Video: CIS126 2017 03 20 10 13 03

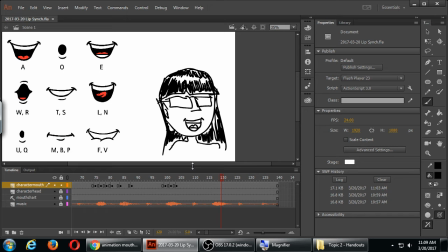3000s
So two frames later, I'm going to mouth again to close it. On frame 106, I still have it copied, so I'm just going to right-click paste.
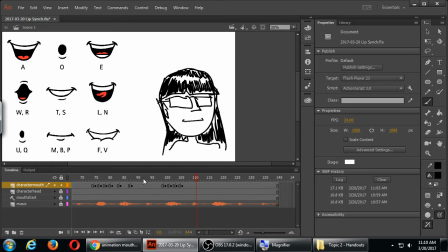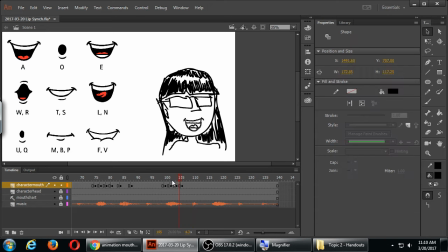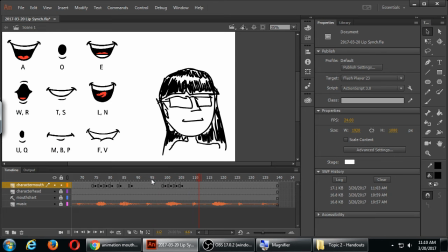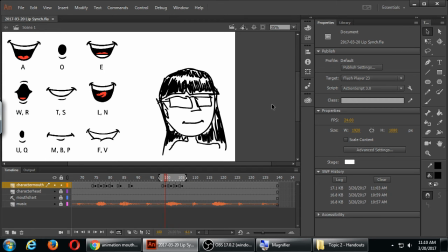If you need to make a loop out of only one part that you're working on, you have this looping option.
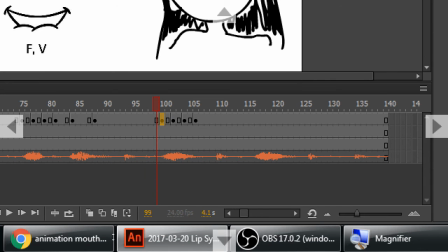3063s
You see we have this loop right here. If you activate loop, then you can put these bounding edges. When you press enter, only what's in the bounding box will loop.
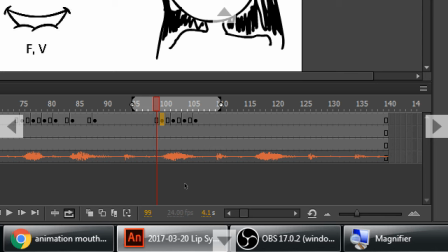3079s
Turning on loop, putting it to a couple of frames there.
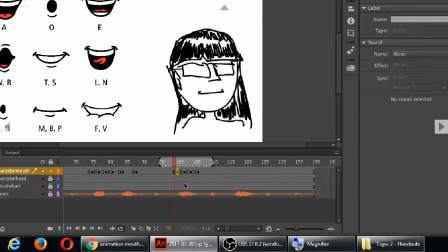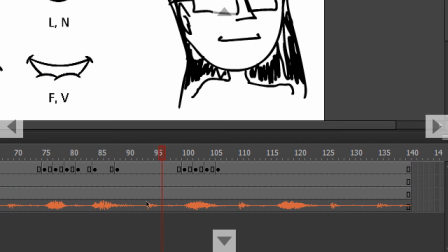3091s
You see the difference here, instead of just doing the E, I did a little frame of anticipation.
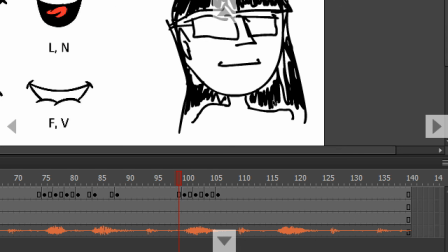3100s
So normal mouth, but slightly changed because he's about to say something. That's the anticipation. You're waiting for something. Then a change, and then a more change. So all of that's still doing hey, but now with three different frames, three different keyframes.
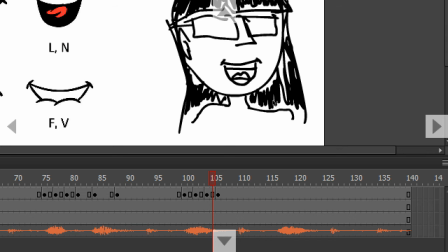Changes. A keyframe is a change in a key change in the animation. And a frame is the same frame visible more than once.
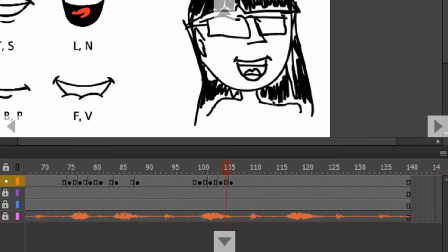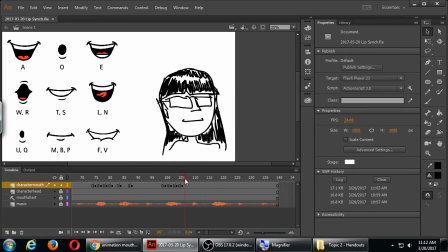So I'm going to do ho, hey ho.
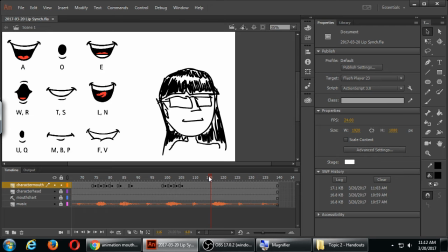3157s
I know that I'm going to do the O. I'm going to start with the basic mouth. I'm going to change the basic mouth slightly for anticipation. And
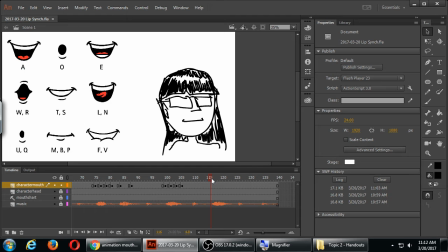3175s
F7 on line 116. Now, at the moment, I can say exact frame numbers, of course. But when you're working this on your own, You'll figure it out by looking at it, playing it over and over, getting tired of the sound, but then getting better at it and figuring out where to write it.
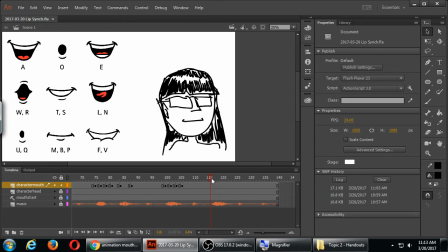3194s
This is going to be part of the assignment that's coming up, so it'll be good to practice it. So on line, or frame 116, F7, and then I will activate my onion skinning.
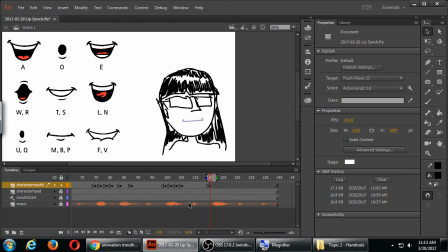3211s
Again, a little anticipation. I'm going to change the mouth. Still closed, but change it a little bit because he's about to say the O part of it. So I'll draw the mouth. I think I drew it a little bit higher last time because I know eventually the mouth is going to open up.
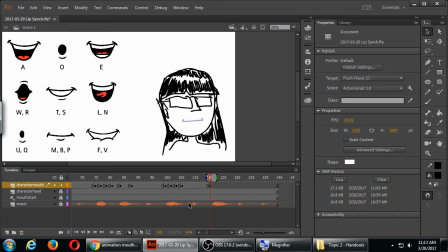3227s
Now it's going to go to the O. So I'll draw the mouth a little bit lower and a little bit smaller because eventually the mouth is going to get pretty small as an O. So I'm going to draw the mouth again, slightly smaller, slightly lower.
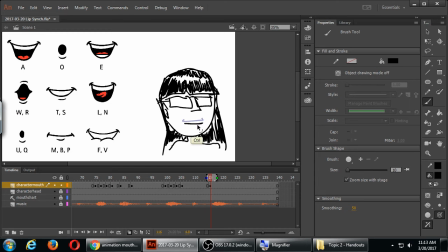3246s
Too much, maybe?
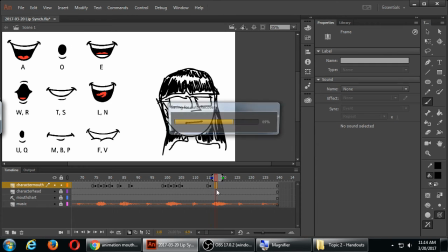3256s
Two frames later, F7. I'm starting to draw the closed version.
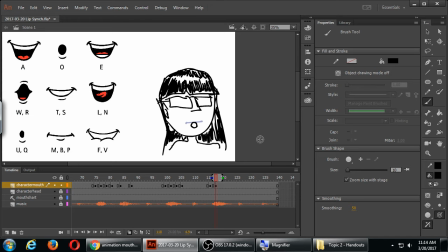3272s
The way I'll do this, instead of simply drawing the O, again, I'm going to think about two ways to draw the same mouth. The O mouth, then the O mouth with the lip.
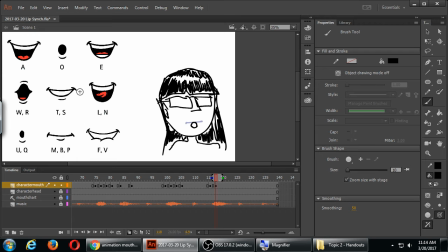3286s
Because that's what the O mouth over here is the example. So two frames later, F7. Draw the mouth, draw the lip. The reason for the lip is to show more of the...
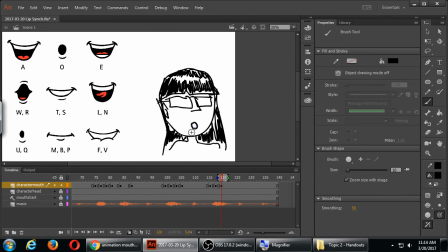3307s
more of the shape. Because again, more than one thing is happening on a face. For more realism, I could also put in, you know, eyebrows.
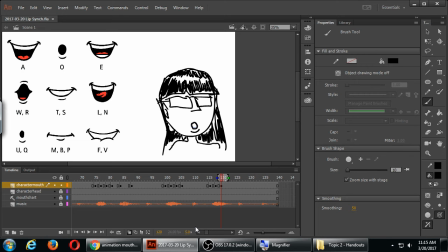3324s
Eyebrows getting in like the mad, like a V right there. So this is gonna go back to a resting basic face. Maybe I'll also add
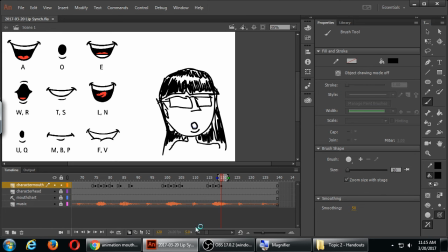3347s
another O before it goes back to resting. So two frames later, F7. Less of a lip. More lip because more movement.
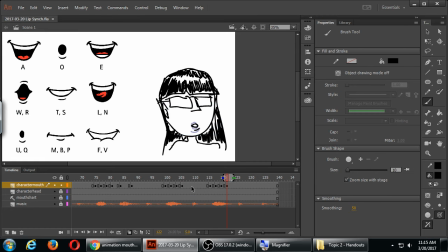3364s
So we've got three O's. Kind of opening, very opening, very open, and then less open so that it can go back to finally closed.
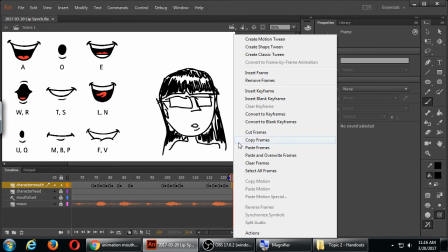3384s
So I'm going to paste again. I've still got the basic mouth copied.
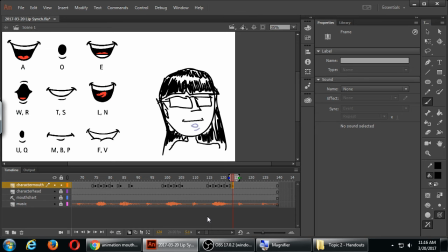3392s
Based on where my original mouth is, on onion skinning, it shows that the final O mouth is really low compared to the starting point. That's not wrong or anything.
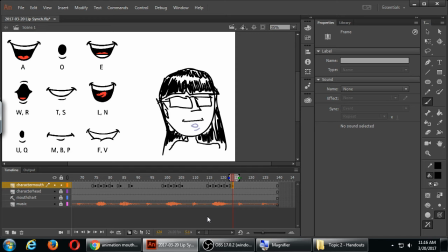3404s
That's just that what will happen is it's moving from a mouth on a certain point in the head back to another point in the head in a very quick time. So that might be something I'm trying to do. This, again, animation is complex because we have so much to take into account.
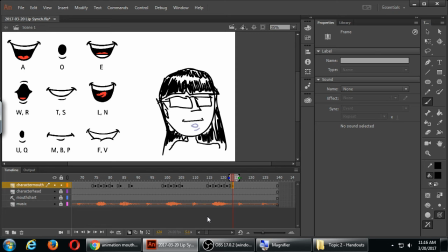3422s
And something like this, if I had that O mouth originally closer to the area where it closes, then it's more realistic because the mouth travels less. When I'm talking, my mouth is moving all over the place, but it's in the same general area. If I'm a cartoon character, my mouth can go all over my, you know, my lower part of, you know, my chin area.
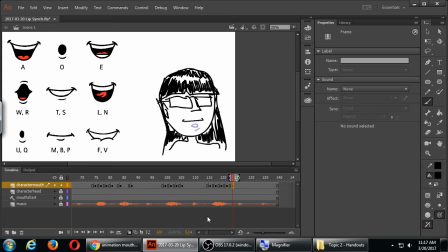3440s
It can go wherever, and so it can be more cartoony. Let's see how that looks. I'm gonna loop this whole new part.
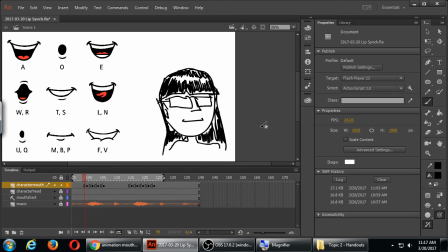So there you go, you're seeing that the more you add, more frames, more realistic. That's the basic idea.
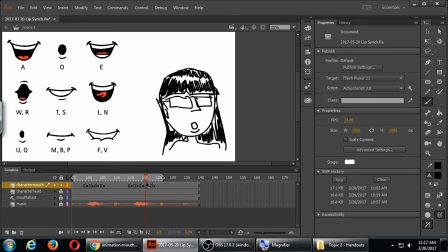So Daniel and Levi, if you need a little bit of help, remember to raise your hand, and a little quieter and such, you guys need some help. Yes.